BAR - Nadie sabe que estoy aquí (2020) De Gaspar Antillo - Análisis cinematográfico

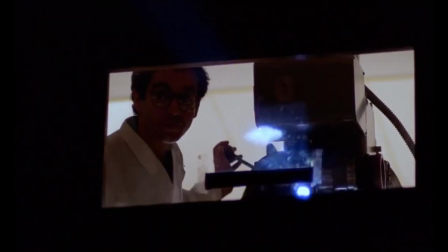El cine es, por sobre todas las cosas, un arte visual.
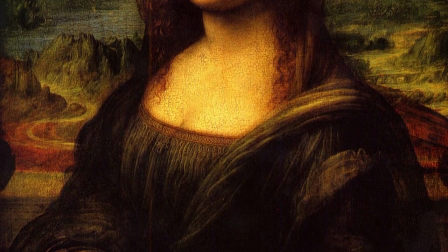Como tal, su antepasado más antiguo es la pintura,
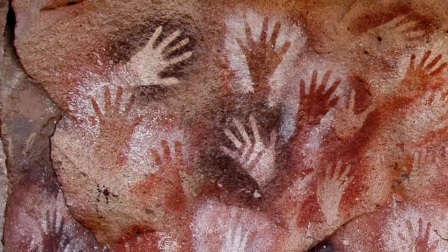la cual tiene sus orígenes en los fríos muros de las cavernas en donde vivían los primeros aborígenes que habitaron la tierra.
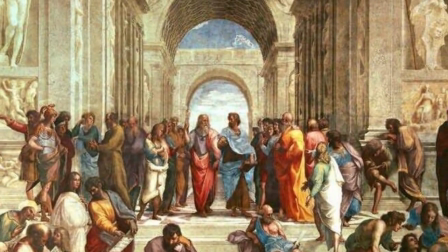Desde que la humanidad existe,
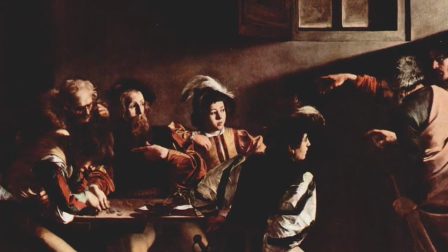ha tenido la necesidad casi biológica de dejar plasmado en imágenes el contexto que les tocó vivir.
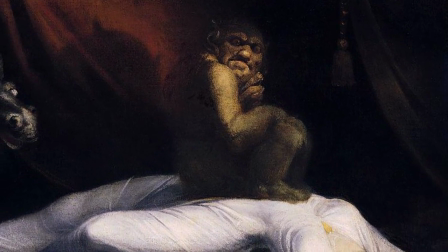La evolución de las imágenes ha ido a la par con la del hombre mismo.
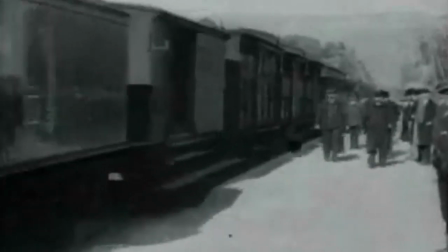La invención de la fotografía y posteriormente del cine permitieron plasmar imágenes de forma casi exacta.
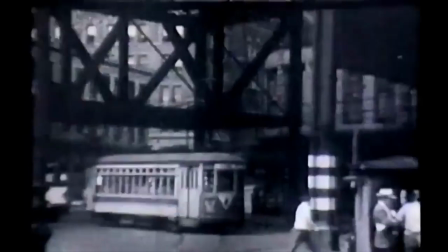La tecnología siguió avanzando y algo que hace algunas décadas era un lujo reservado solo para las familias más adineradas,
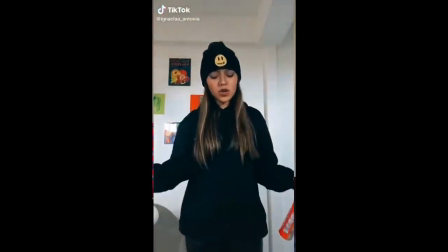como poder filmar momentos íntimos, pasó a ser un acto tan cotidiano que ya ha perdido el encanto.
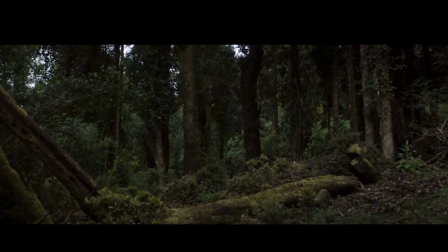Por esto, me llama tanto la atención que en Nadie sabe que estoy aquí, uno de los planos más recurrentes a lo largo de la cinta es precisamente el lente de una cámara.
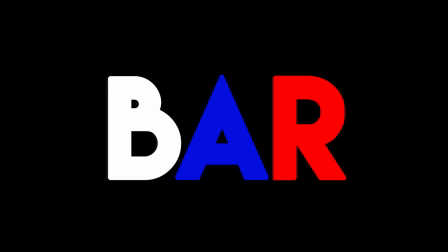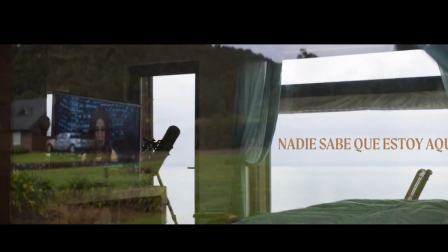Nadie sabe que estoy aquí es una película chilena del año 2020 distribuida por Netflix,
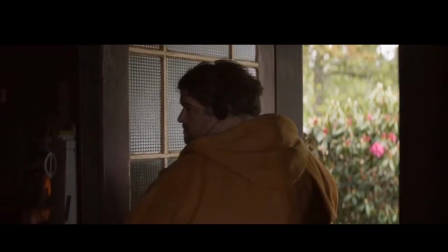siendo la ópera prima del director Gaspar Antillo, protagonizada por Jorge García, más conocido como El Guatón de Oz.
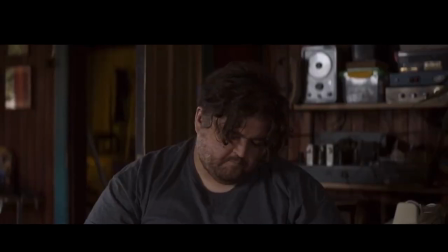Nos cuenta la historia de Memo, un joven gordo y feo como yo,
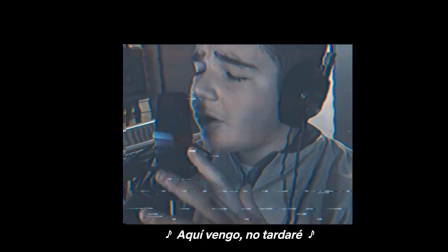que durante su infancia fue la voz de quien habría sido un ídolo juvenil.
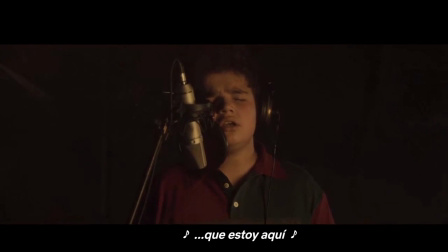Con ser la voz, me refiero a que él era quien cantaba,
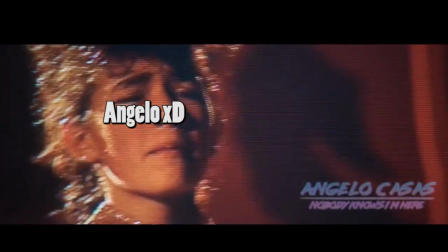pero un pendejo más rico llamado Mario Casas era la superestrella, la imagen de esta hermosa voz.
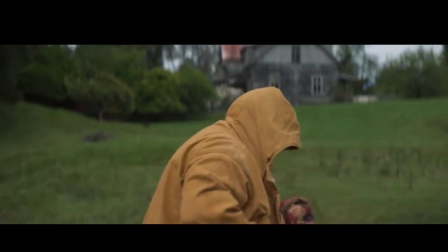En el presente, Memo es un hombre que vive a la chucha del mundo y que apenas habla. A lo largo del metraje se nos van revelando los oscuros secretos que esconde. Por cierto, hay una alerta de spoilers.
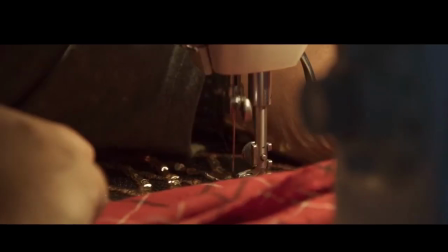Si no han visto la película, vayan a verla. Está en Netflix, bueno. El título de la cinta hace alusión a los dos deseos más grandes del
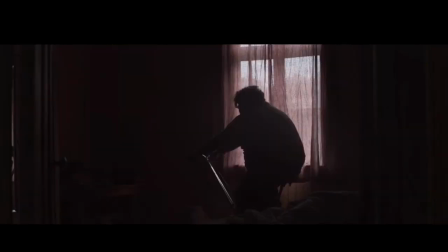protagonista y que curiosamente son completamente opuestos. Por un lado está su anhelo por pasar desapercibido para el mundo,
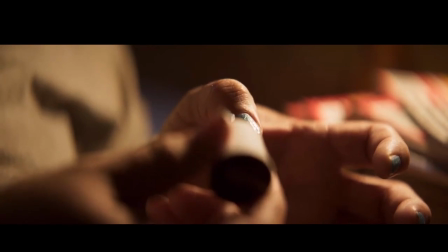por el otro su necesidad de expresar sus emociones a través del canto,
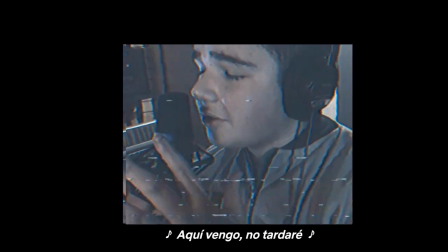manifestado en la canción principal del largometraje, que comparte título con este.
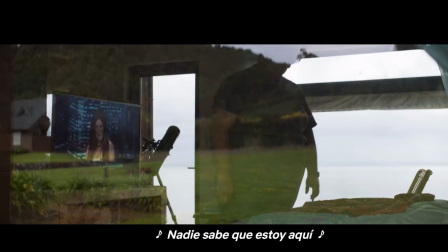Es difícil que un hombre con el tamaño y la grasa de Memo logre pasar piola a los ojos del mundo,
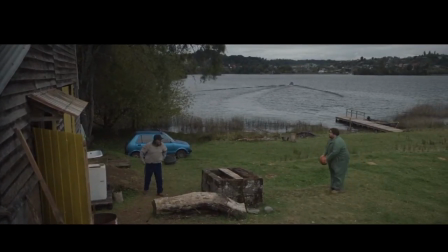pero lo consigue ya que su vestimenta casi siempre es del mismo color que el del escenario en que se encuentra,
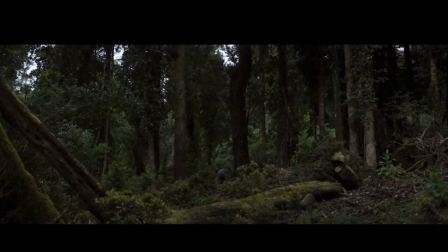a modo de camuflaje, a tal punto que no fue hasta la segunda vez que la vi en que caché
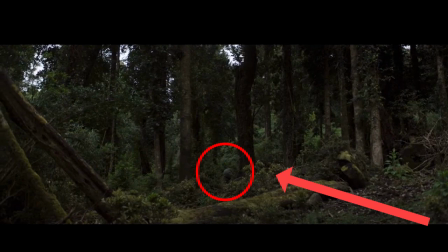que aparece en el bosque durante el primer plano de la primera escena de la cinta.
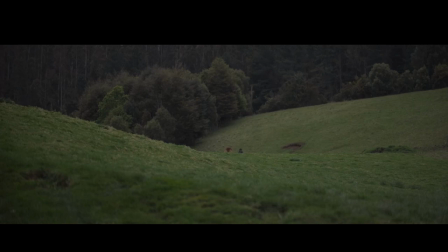Y ya que estamos en esa, el escenario es esencial para transmitir los sentimientos de nuestro protagonista.
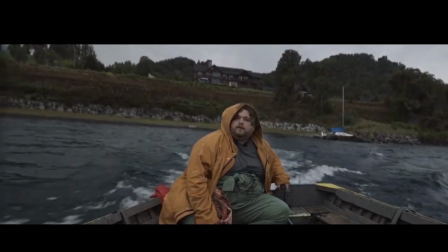Vive aislado del mundo, separado, tanto literal como metafóricamente, de la civilización por un enorme lago.
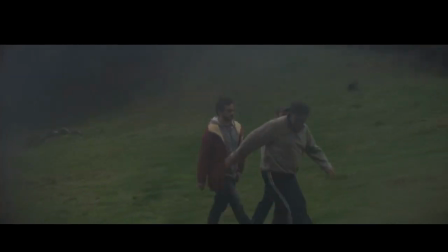Aún así, Memo, muy en el fondo, desea pertenecer al mundo,
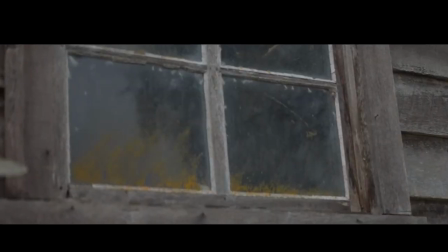pero por alguna razón que desconocemos por gran parte de la cinta, le avergüenza.
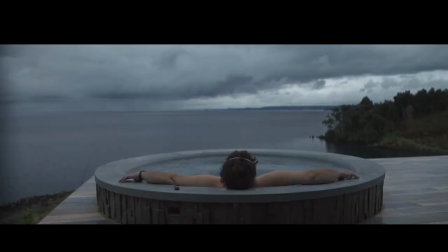Este deseo se representa con sus constantes invasiones a casas vacías para sentir lo que es formar parte de la sociedad.
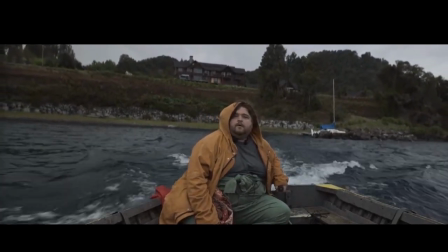En sus retornos de estas irrupciones, el director nos regala este potente plano que engloba la soledad del personaje.
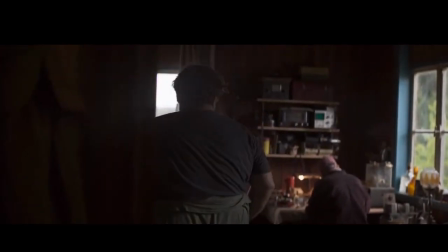Soledad que se ve opacada por la presencia de su tío, la persona con quien vive y que demuestra comprenderlo muy bien.
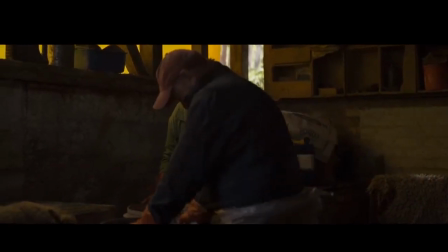La película nos sitúa en el presente de Memo y toda la narrativa se desarrolla a través de su perspectiva.
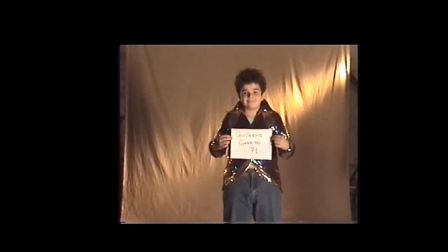En la primera escena, se deja claro que se hará uso de flashbacks para explicar ciertos aspectos del pasado.
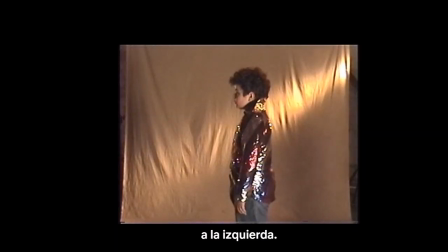Dichos flashbacks son una representación de los recuerdos del protagonista. En esta escena, Memo está solo,
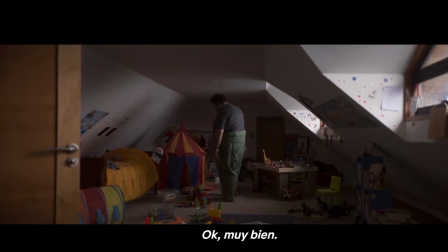escuchando música, la canción que canta al comienzo, la cual lo remite a este oscuro momento.
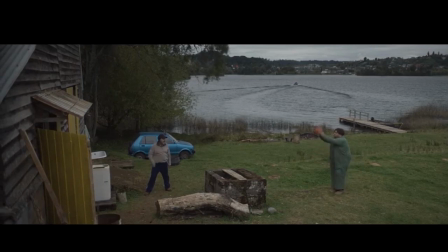Por el contrario, cuando está con su tío, no se muestra ningún flashback, ya que con él es capaz de vivir el momento,
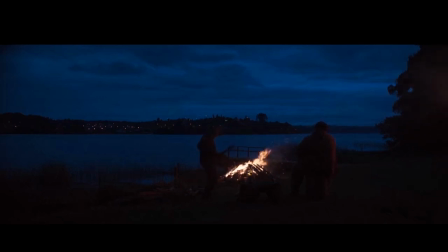capaz de vivir el presente, por miserable que este parezca.
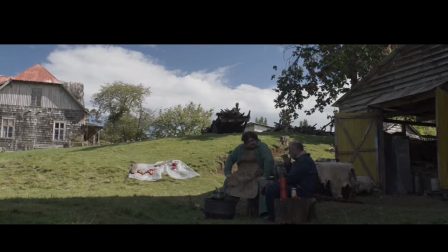La presencia de su tío es una gran compañía para amortiguar la soledad de Memo,
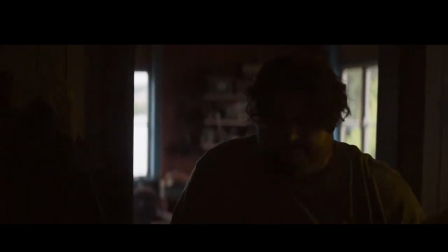pero a pesar de esto, el prota no deja de ser distante, no solo con el mundo que lo rodea,
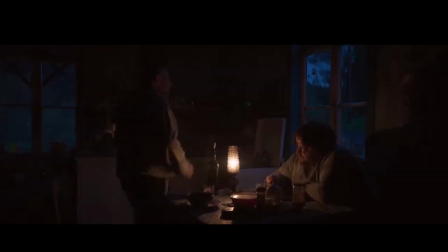sino también con nosotros, los espectadores, que si bien lo acompañamos en muchos de sus momentos más íntimos,
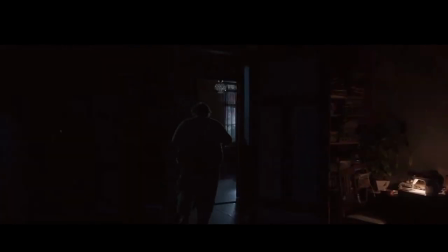no nos permite verlo en el más íntimo de todos, cuando canta. escenas en que la imagen se tiñe de una onírica luz rojiza denotando la fantasía, Memo nos da la espalda, seguido de un corte.
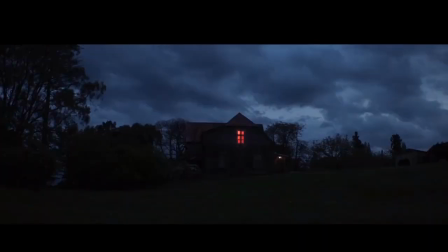Esto, además de reforzar la idea de que el deseo de cantar de Memo es tan profundo que ni nosotros podemos verlo,
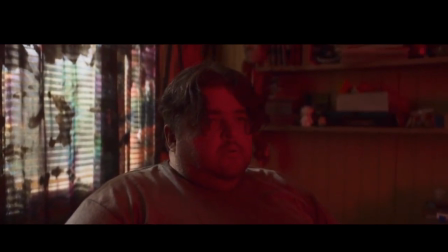sirve también para sembrar la duda en el espectador de si este gordinflón todavía canta o solo las hace de payaso por la noche.
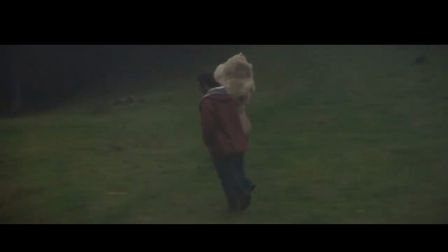Memo se escondía de los visitantes, salvo de este viejo,
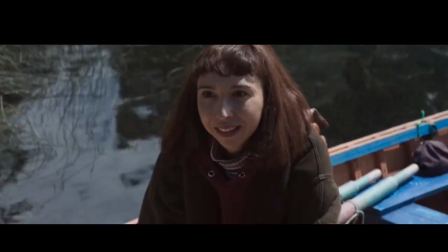pero cuando dicho viejo se enferma y en su lugar viene Marta, su sobrina, no le queda otra que hacerle frente.
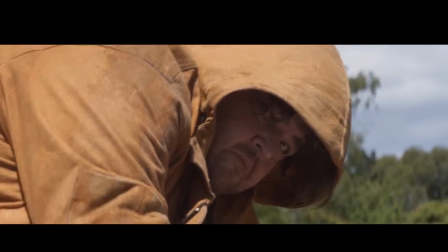Este personaje, más allá de ser el cliché conocido como la chica de mis sueños, tiene una importancia narrativa enorme.
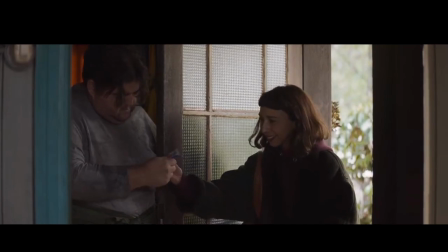Es la primera persona joven en tener contacto con Memo y es quien trae consigo
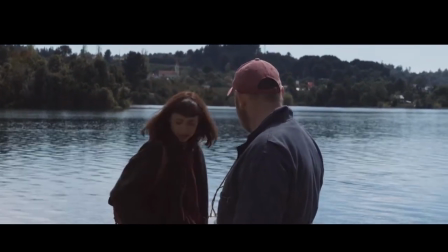el elemento que transformará el conflicto interno de la cinta en un conflicto externo.
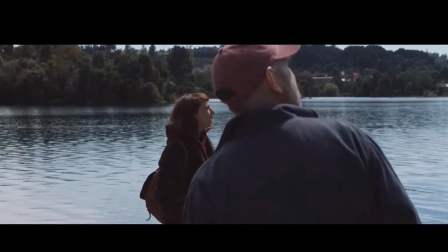Parece que va a haber tormenta. ¿Qué lo dice, por el viento? No, por la aplicación.
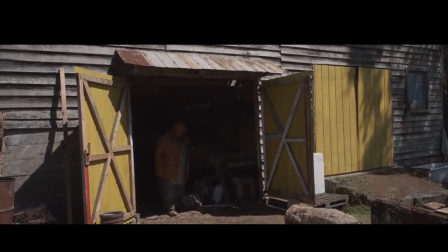Esto es la raja, no solo porque remarca aún más la obsoleta vida que llevan en la pequeña isla,
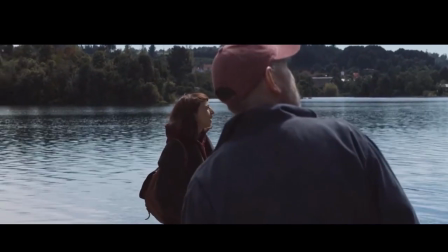sino también porque muestra lo que es la evolución de uno de los mayores temores de Memo,
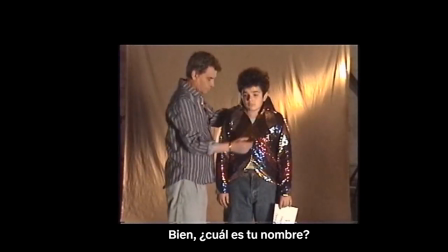la cámara. En el flashback inicial se hace énfasis en el lente de la cámara, que graba a Memo con una imagen que nos remonta a lo que era la televisión de los años 80.
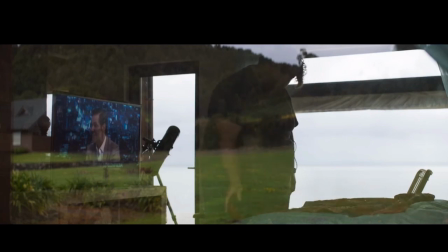Hoy en día, la tele no tiene mucha relevancia, pero el peso mediático de esta lo heredaron las redes sociales.
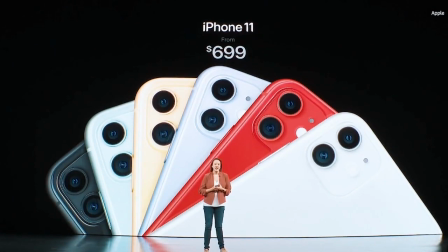La llave para acceder a estas es el smartphone. La lancha comienza a fallar.
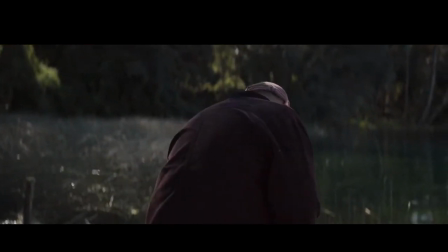Mientras su tío la revisa, sufre un grave accidente en lo que es la primera escena de la cinta que me hizo desviar la mirada.
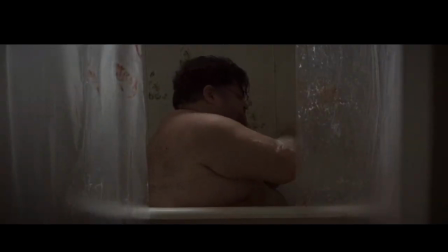Mientras su tío está hospitalizado, Memo se queda completamente solo. Y como ya quedó claro al principio, cuando Memo está en absoluta soledad,
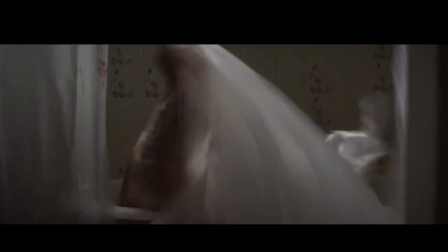es cuando sus pensamientos lo empiezan a atormentar y se manifiesta en flashbacks.
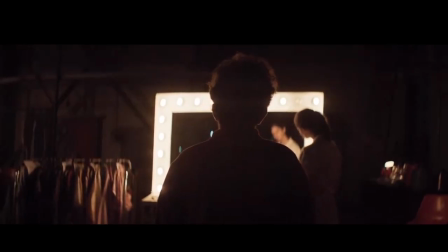Esta vez explicando el anhelo del prota por ser invisible para el mundo,
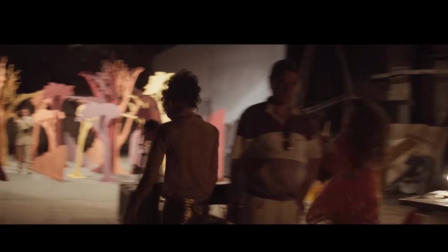ya que desde niño se le fue despojado de su mayor talento y fue obligado a esconderse tras bambalinas.
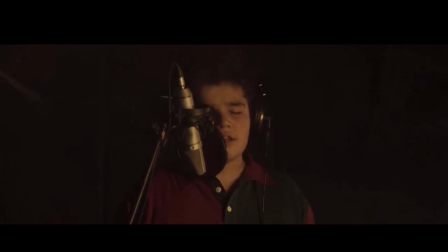¿Por qué? Porque su imagen no vendía, no tenía la pinta de un ídolo juvenil.
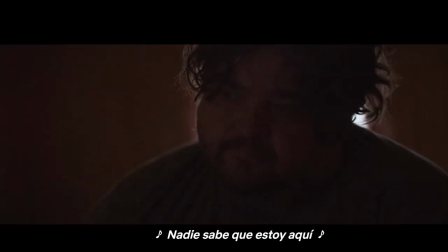Así que ahí comenzaría su fobia a la exposición.
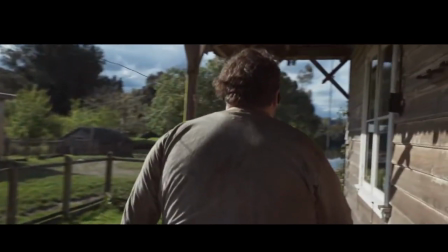Ahora que tiene todo el bosque para sí mismo, es que queda claro a nivel visual lo que les comenté al principio.
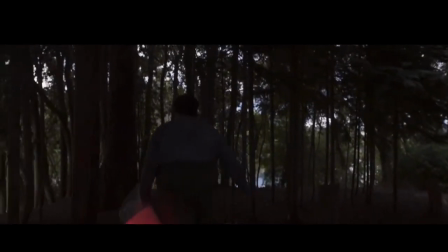Los dos deseos de Memo son completamente opuestos, y aquí lo tenemos en un enorme bosque que lo hace ver pequeño,
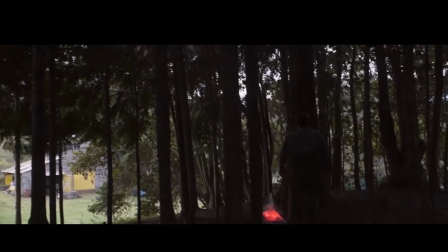sobre todo con esa ropa que lleva puesta, pero tras un movimiento de cámara casi mágico,
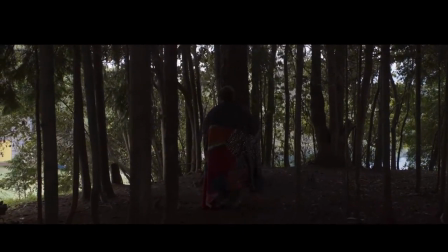nuestro protagonista aparece vestido con colores ultra brillantes que lo hacen destacar de entre todo el verde del bosque.
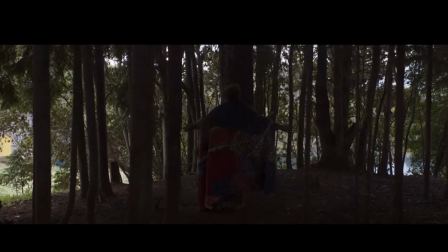Y aunque ahora sí que podemos apreciar mejor lo que hace en su intimidad absoluta,
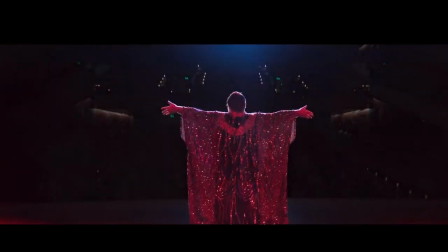sigue siendo distante para nosotros, porque nos da la espalda.
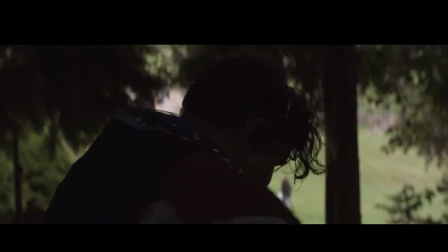Que lo veamos ahora no es una decisión al peo, ya que es justo el momento en que también es visto por Marta.